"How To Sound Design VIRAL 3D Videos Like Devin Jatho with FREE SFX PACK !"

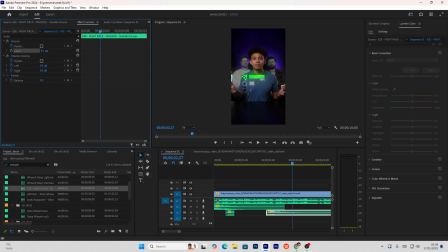We can lower again this decibels of the sound effect to -10. That will be perfect. Now we can see that there's a slight percentage animation going on where we can see the number is moving up to 82.
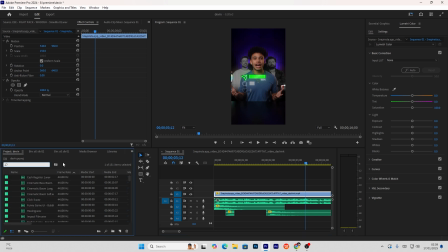So we can use a sound effect here as well to make it even more popped out. So I have a beep electrical sound effect that will be very suitable here. So I'll be using it. It is also from Epidemic Sounds. Let's add the sound effect here right now.
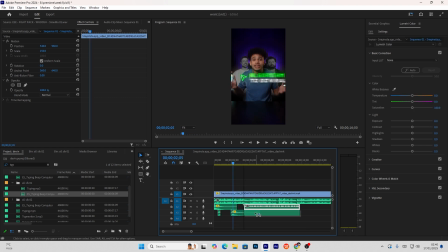This is the point where the percentage sign is getting, I can see.
The most important metric in the algorithm.
Okay, and this is the point where the last 82 is there. Okay, we can cut the rest of the part.
The most important metric in the algorithm.
Perfect.
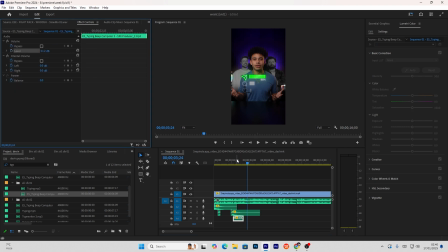We can now lower the amount less than -10 decibels. Every social media guru tells you that shares are the most important metric.
Okay, this is a part where we can again use some kind of a mechanical sound effects to add more depth here. We'll be using some kind of click sound effect because that is something which will be very suitable here.
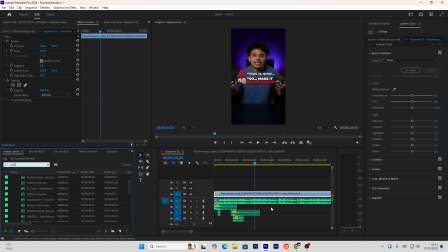We cannot use some kind of an emotional sound effect or some kind of a movement sound effect here right now. We can use whoosh, definitely we can use whooshes, but in my opinion the click sound effect, the mechanical sound effects will sound a lot more better here.
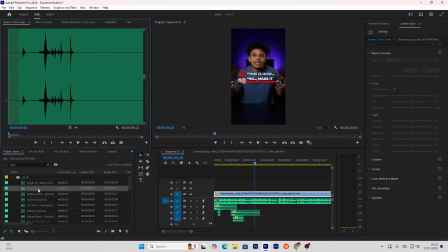Can I use something like this? Okay, this can be used. This can be used as well. Okay, let's try out this one. So because this is the point where the transition is.
They just tell you to make, but then they just tell you to make.
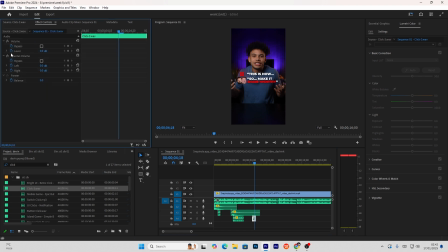This does sound really, it really suits it in my opinion. It really sounds really good. Maybe the UI click will be useful here as well. They just tell you to make share. And now we can see like there's emotional turnover where he's actually, so we can use another some kind of a sound effect which is suitable here will be this emotional sound effect.
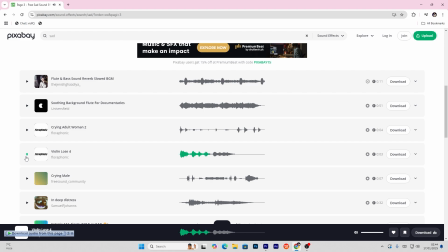Currently I found this one sound effect. Okay, I have added the sound effect.
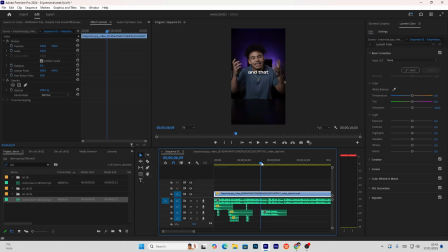Now I need to adjust the sound effect according to the length of the video. Okay, because you guys can see the sound effects actually has a lot longer while the video and the amount needed of the sound effect is much more shorter. So what I'm going to do is actually I'm going to be speeding up a little bit the sound effect. So what you can do is that you can just click on the sound effect, right click and go to speed and duration.
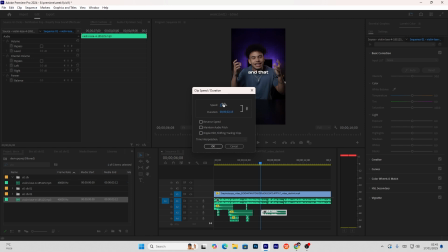Okay, what I'm going to do is I'm just going to be increasing the speed of the video, but definitely first we need to lower the amount of volume.
That doesn't fucking help.
But okay, perfect. The reason why you can hear the sound effect here itself is because maybe the AI did not pick up the sound effect and it has not removed it from the audio.
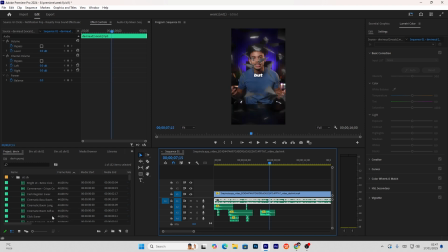So, but regardless, I will be also adding the glass break sound effect myself. So, okay, that's the glass break. This is the point where the glass break happens. We're going to lower the level.
So this is how every social media guru tells you that shares are the most important metric in the algorithm, but then they just tell you to make share-worthy content, and that doesn't fucking help.
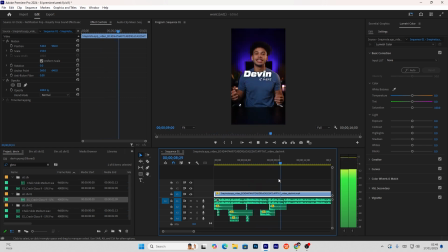But do not fear, Devin is here.
Okay, it looks really good, really amazing. Okay, so at this point where Devin is mentioning his own name, we can use some kind of a sound effect that is actually again more emotional but on a positive side of note. So I have a perfect, I feel, sound effect for this, which is the melodic linear.
Devin is here.
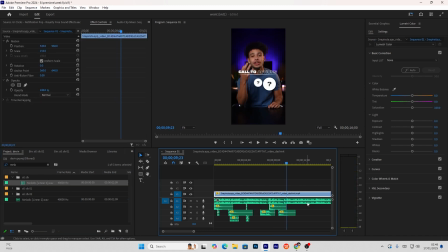Fear, Devin is here.
Okay, perfect. That sounds really good. I'll be using some kind of a mechanical sound effect here right now.
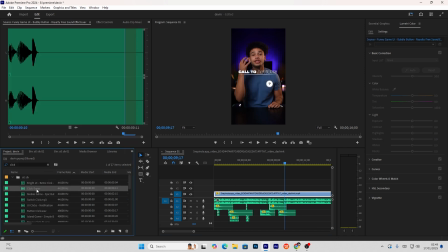I'm going to check out some clicks. Maybe that will be better. Let's see, retro clicks. Okay, retro clicks. Let's try retro click.
Three call to action.
Okay, we can use retro clicks. I think that will be suitable here.
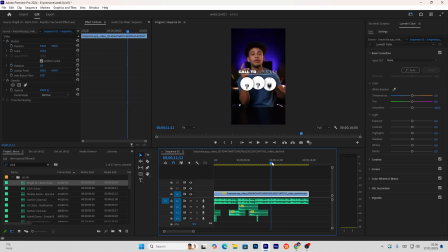This is the time we can again use some more mechanical, but this time I'll be actually using some gears. We can use some kind of whooshes as well, but I like to experiment, so I'll be using a sound effect called the mountain audio. These are actually gears. These three, one is a shorter one is a longer one is a faster one.
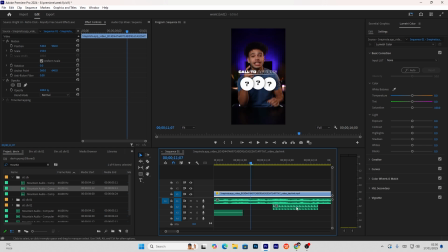Okay, I got the movement wrong once again. We'll be moving it from this point.
So once you share.
Okay, that is perfect. I think this is the amount perfect, and we're going to be lowering the amount of the.
So once you share.
Okay, that is too low. We're going to adjust it down.
So once you share your.
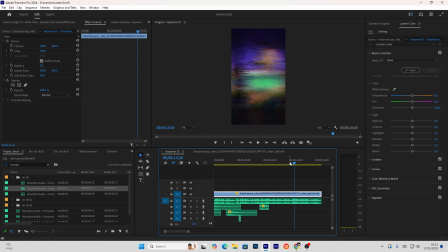Okay, perfect. Perfect. That sounds really good. Okay, again, at this point, we can use the typing beep effect again. Let's go to typing beep and get it. Here we go.
Go viral.
Okay, perfect. This is the amount which this is where it stops. Okay, we're going to be ending and cutting it here, and that is it.
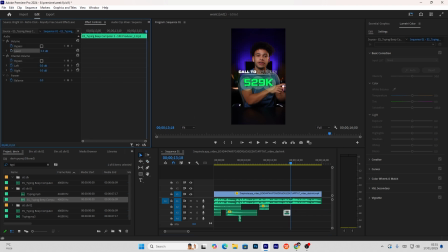That looks really good. Again, lowering the level, lowering it to -11.